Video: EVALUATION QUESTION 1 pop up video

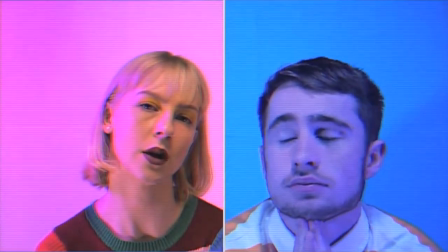511s
This here is a great representation of stereotypes that are usually conveyed within music videos.
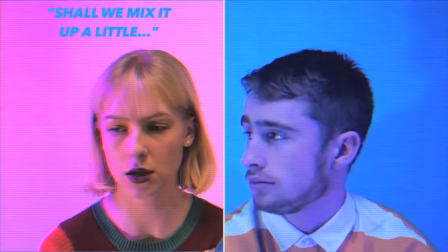518s
So obviously here you've got a shot of Harry and Iga with a blue and pink background, and that really does conform with stereotypes.
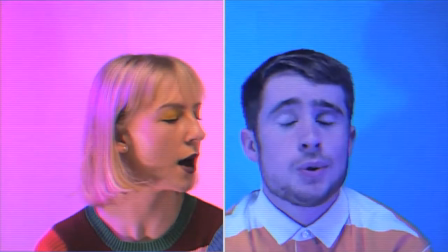526s
Not only that, you can see that there's conversation going between both the characters.
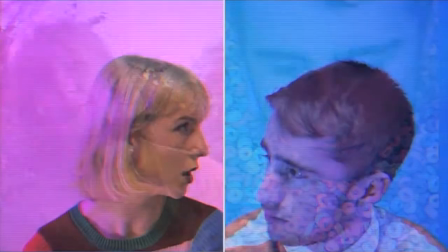531s
This helps to create a contextual link between Harry and Iga and this idea of a love story.
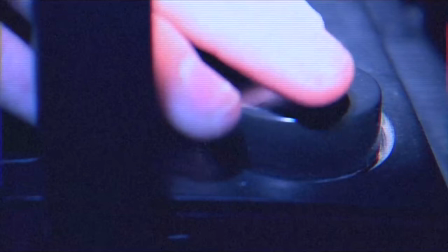541s
This shot here just helps to link back to the narrative at the beginning of the music video where he's setting up the track, placing it in the cassette player. So this just helps to create a contextual link from the ending and the beginning.
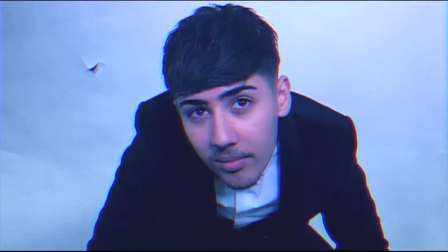560s
Finally, as you can see here, there's a contextual link conforming with this idea of having the director,
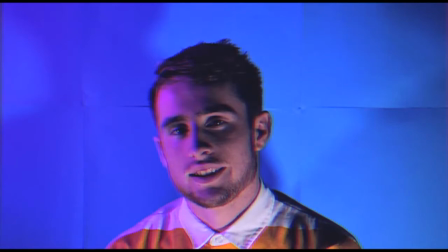567s
the two-star that featured in the music video, having them placed at the end to create a contextual link,
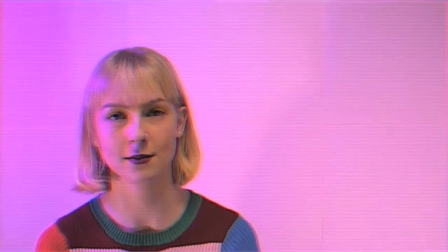574s
and that is question 1 done.